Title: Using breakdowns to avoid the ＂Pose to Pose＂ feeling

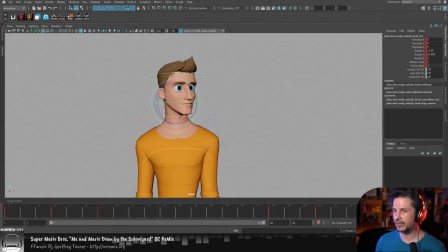Now, I can show a little bit more of a detailed demo that I did do on Twitch here. I have to remember. One day I'll organize all my demos.
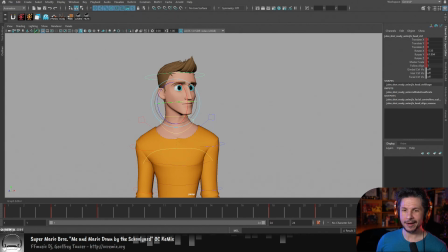That would be a nice thing to do. So let's see. What if I did the same thing but in just 2 frames? Wait, I think I missed something here.
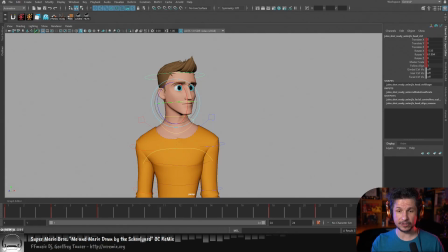You could do it if you're talking about this. You can do it in 2 frames. That's not a problem. It would just be a lot faster. So this was an animation test we had done on the stream here.
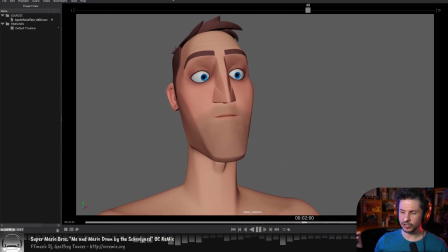So this was a facial test, just going from very basic expressions. Now this was the very first pass. This was the rough, just timing kind of ideation of the thing. And you can see the expressions, not that great. From there, we moved on to this, where we really tried to push the expressions.
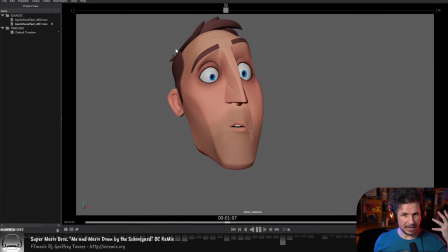But you can still see it feels very pose to pose.
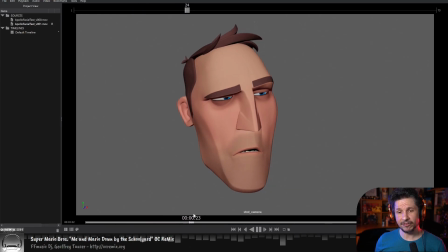The character goes from this pose here, and everything starts to move all at the same time. Right through there. Ugh, boring. So we've got our nice poses, but everything in the middle still feels dead.
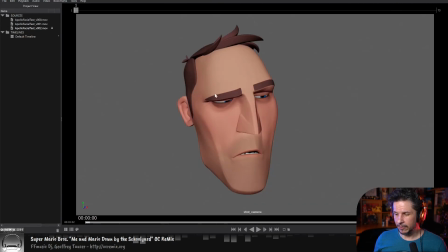It's not fun to look at. Now, this version here, we started breaking things up. So this first motion right through there, you can see as he's going through, the brow
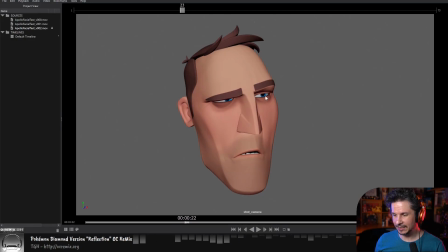well, actually, we get a tiny twitch in the eyelid here. Then the brow leads the action. Then his eyes are moving and his head has started moving here. And then we have this big change in the face right there where the mouth finally kicks in and everything comes in.
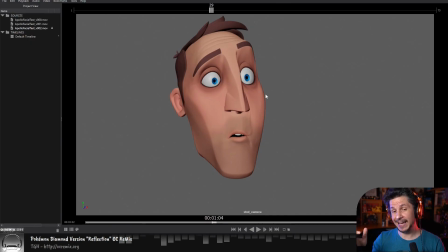And you can see his expression has settled way before his head has settled. So his expression kind of hits right here. And then his head finishes that movement there. It's the same thing that I just did, but with a bunch of different extra elements in there.
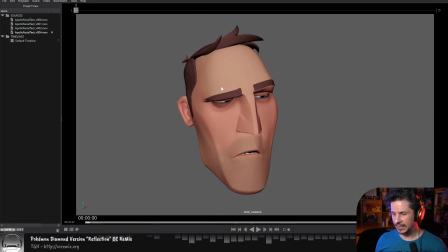And if we look at the final version here, I believe this is the final version.
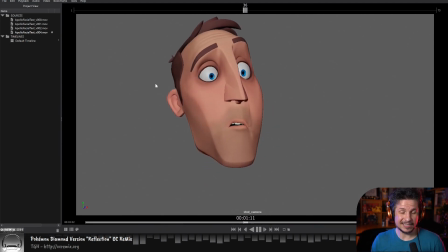Yeah, so it's just that on the whole shot now.
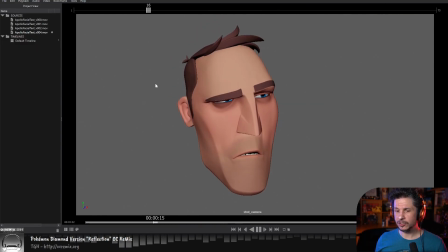So it's breaking up those motions so that you don't just have that
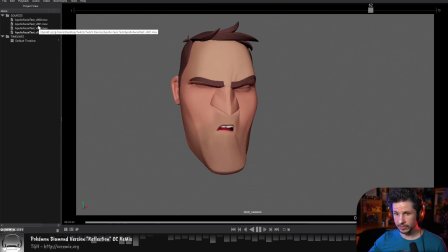straight pose to pose and really pushing the lead and follow. And sometimes what lead and follow means is that something will move while something else does not move.
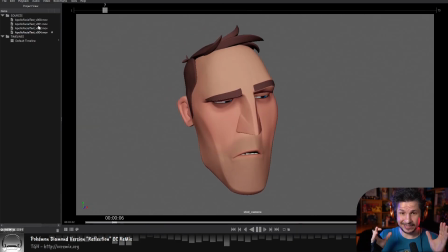Sometimes it's usually with a little sympathetic motion, so it's not dead on screen, but it's trying to hold something still while something else starts and then moving them and keeping them from feeling like they're just doing this,
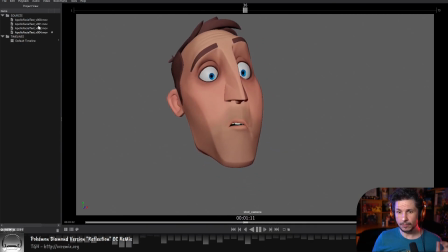where everything's moving together. So I hope that makes sense. And if you have questions on that, definitely let me know. And will I still offset the keys? Yes. At some point, I will start offsetting keys.
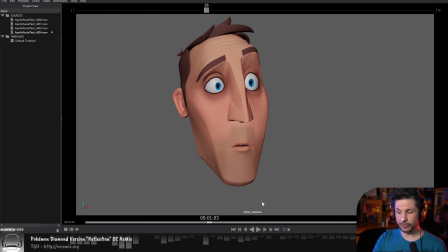And we're going to see this as we go through all of the exercises that I'm going to do today. There are going to be times where I offset keys. There are other times where I will just key it myself and just put things where I want it to be. So it's really dependent on the moment.
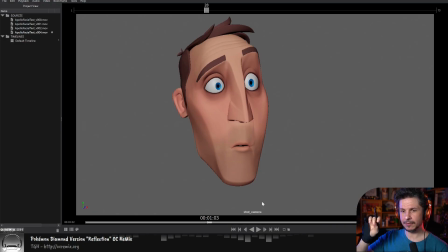I don't have offsetting I don't offset keys as my default most of the time, simply because it tends to make things very messy, especially in the early stages.
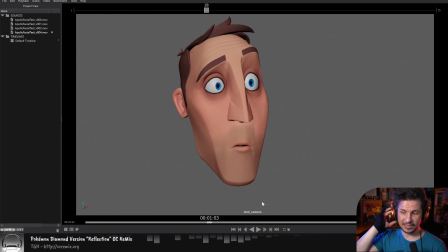Like if you're blocking or first pass splining, if you're starting to offset a bunch of keys without a really clear plan on what's happening, your shot can just devolve into a mess. So we want to really be careful of that.
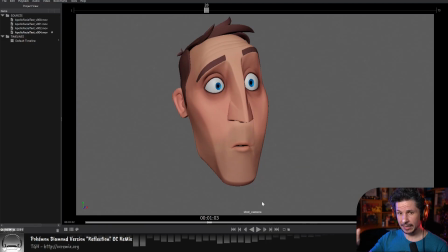Now, if you know what you're doing and you know what you're expecting to get, then definitely feel free to offset keys.